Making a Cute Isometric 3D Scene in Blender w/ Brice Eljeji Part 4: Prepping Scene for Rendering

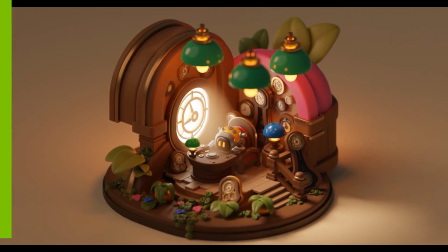2s
Hello everyone, welcome back to my clockmaker scene making process.
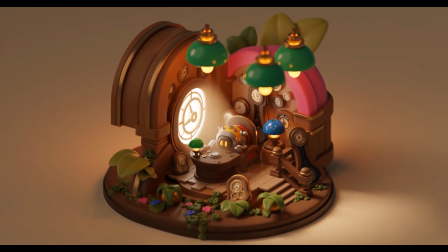6s
In this video, I will set the lighting up and start polishing the scene to make it ready for rendering.
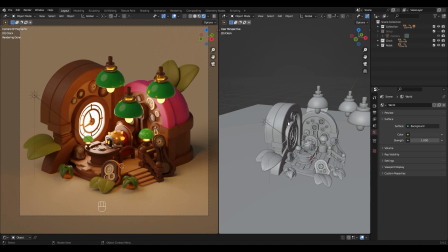12s
If you have watched the previous videos, you know that I built a rough lighting setup when I was blocking out the scene.
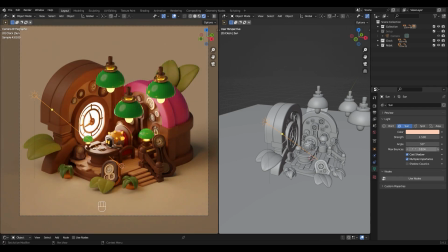18s
To start, I tried to increase the sunlight intensity from 1 to 1.5. I was not convinced, so I got back to 1.25.
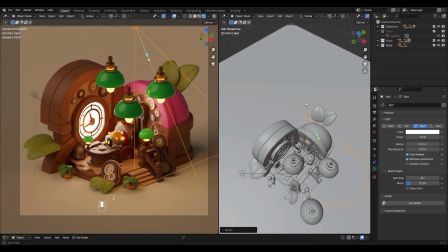29s
I now want to increase the light coming from the window, but the emission straight from the material is already quite high,
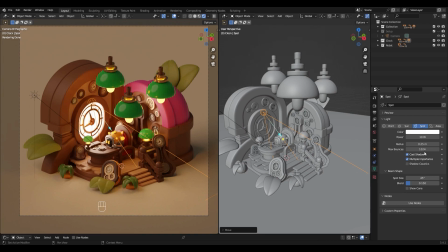36s
so I will add a spotlight that I position in front of the window. I'm setting the power of the spotlight to 20,000.
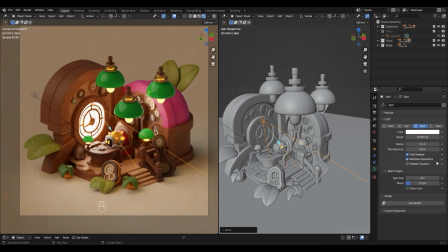44s
You can see that you get something dramatic and a bit overexposed if you keep the angle very low with such high power. I'm increasing the source radius to 5 meters to diffuse the light.
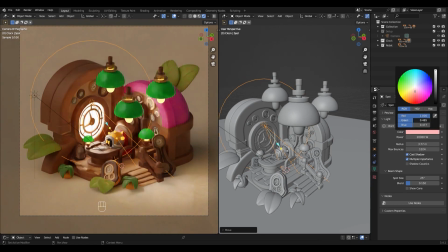56s
It's still a bit overexposed, but the radius seems right to me, so I decrease the beam spot size to 25.
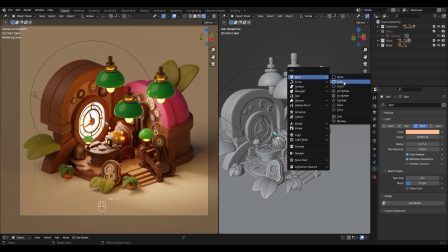63s
The light intensity looks good, but it seems a bit too white overall, so I change its color to something warmer.
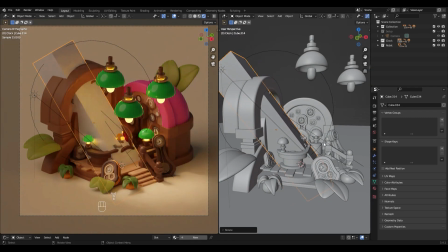71s
The main element I want to add in the scene is the light ray from the window.
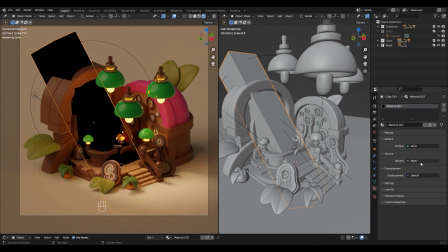75s
I simply scale a cube and add a material to it.
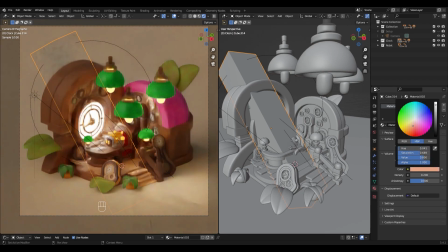79s
In the surface tab of the material, I remove the principal shader, and in the volume tab, I add a volume scatter.
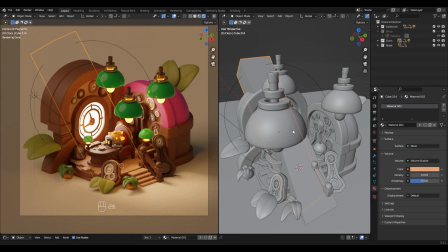87s
I decreased the scatter density to 0.2 for now. I just wanted to have a nice light ray, not a very dense fog.
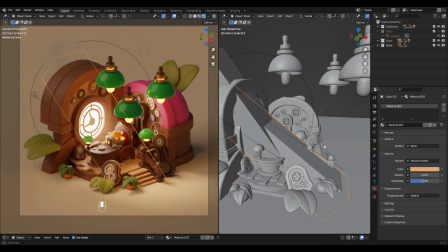95s
Then I duplicated the volume scatter and decreased its density to 0.01.
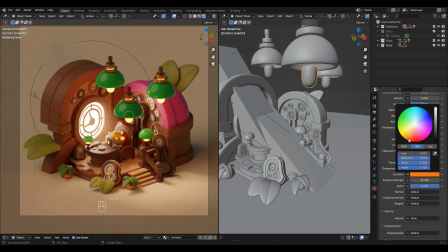101s
I wanted to try to replace the emission color of the lamp's bulbs to something more red.
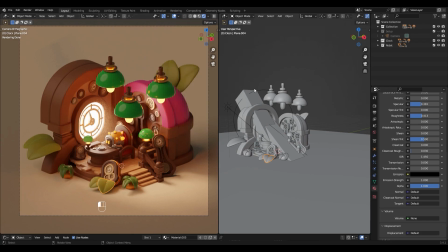107s
As you can see, if you want to disable some part of the overlay,
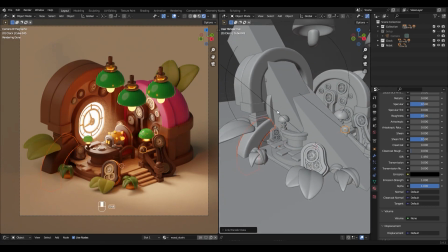111s
you can do it in the overlays menu in the right top corner of the concerned viewport.
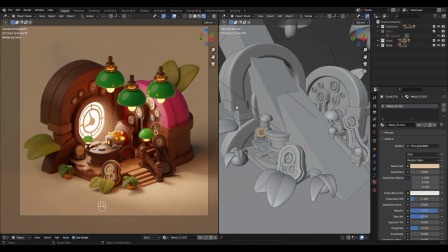118s
The left wall's elements felt too bright and not different enough, so I darkened some of them to get more contrast in my image.
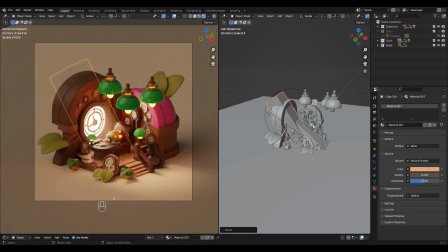129s
Generally, I use a spotlight directed towards the edges of the walls to make them pop.
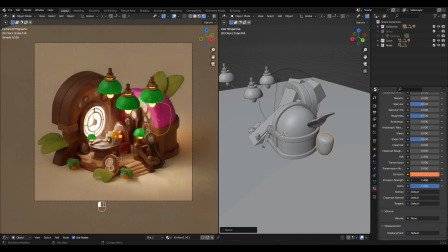135s
But in this case, I just wanted to add a small light source behind the walls,
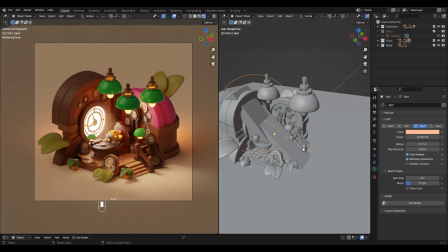140s
so I used a smooth cube with an emissive material and hid it behind the wall.
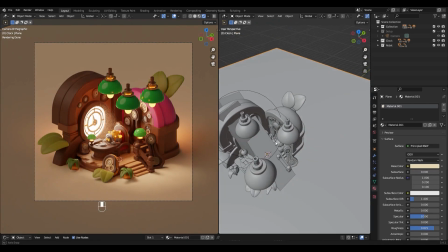145s
It's not best practice, but it's really fast and looks good for a scene with no real camera movement.
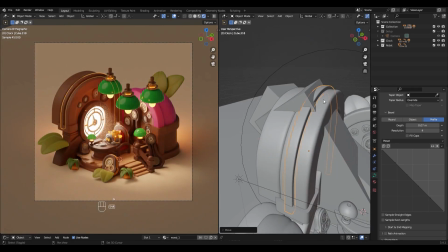151s
It's now time to add details to the walls.
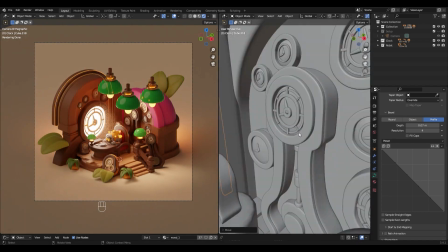154s
I wanted the left wall to look kind of like a clock, so I added some golden border like for a smaller clock.
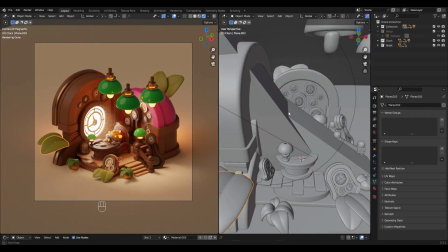163s
The reflection on the golden metal border is perfect. We can see it, but it doesn't catch all the attention.
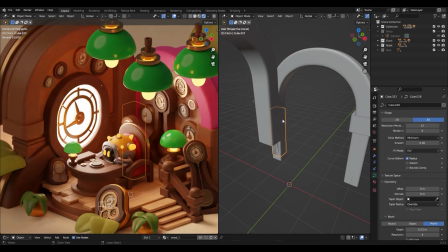170s
I really want to be cautious with the reflective elements when lighting a scene, because the light directs the eyes,
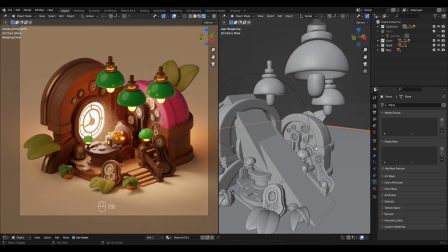176s
and what I want here is to focus on the window and the clockmaker.
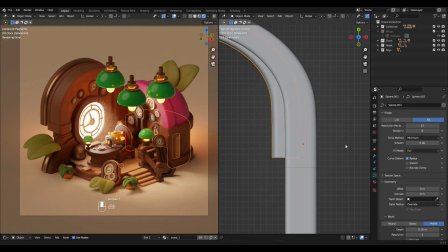183s
The middle wall seems a bit flat on the outside, so I decided to add planks to it.
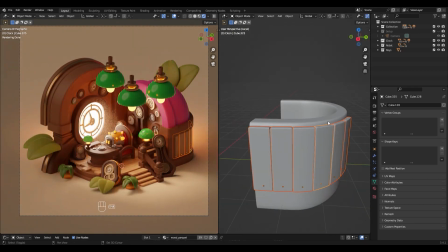189s
To make them, I just duplicated floor elements, rotated them and adjusted them along the wall in top view.
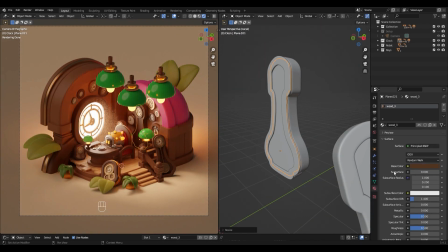198s
Another detail I wanted to add was glass for the big vintage clocks. I just duplicated their backs and shed them with a principal shader with roughness to around 0.4 and transmission to 1.
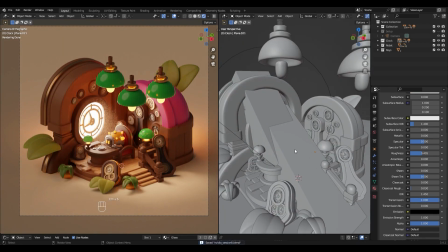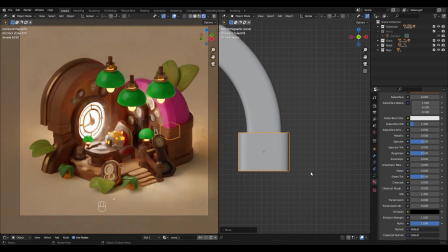219s
For the wall's post border, I'm using the same technique we saw in the second video,
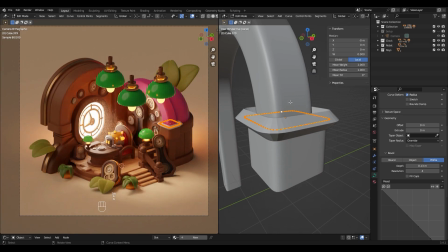224s
transforming the post curves into a mesh to be able to separate an edge from it, converting this edge back to a curve,
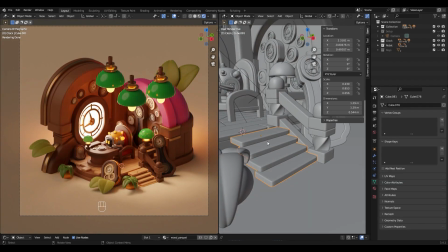231s
and applying a geometry profile to it. With the golden metal applied to it, you can see the nice light shining on its edge.
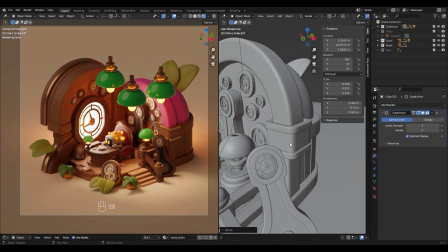240s
I really like it.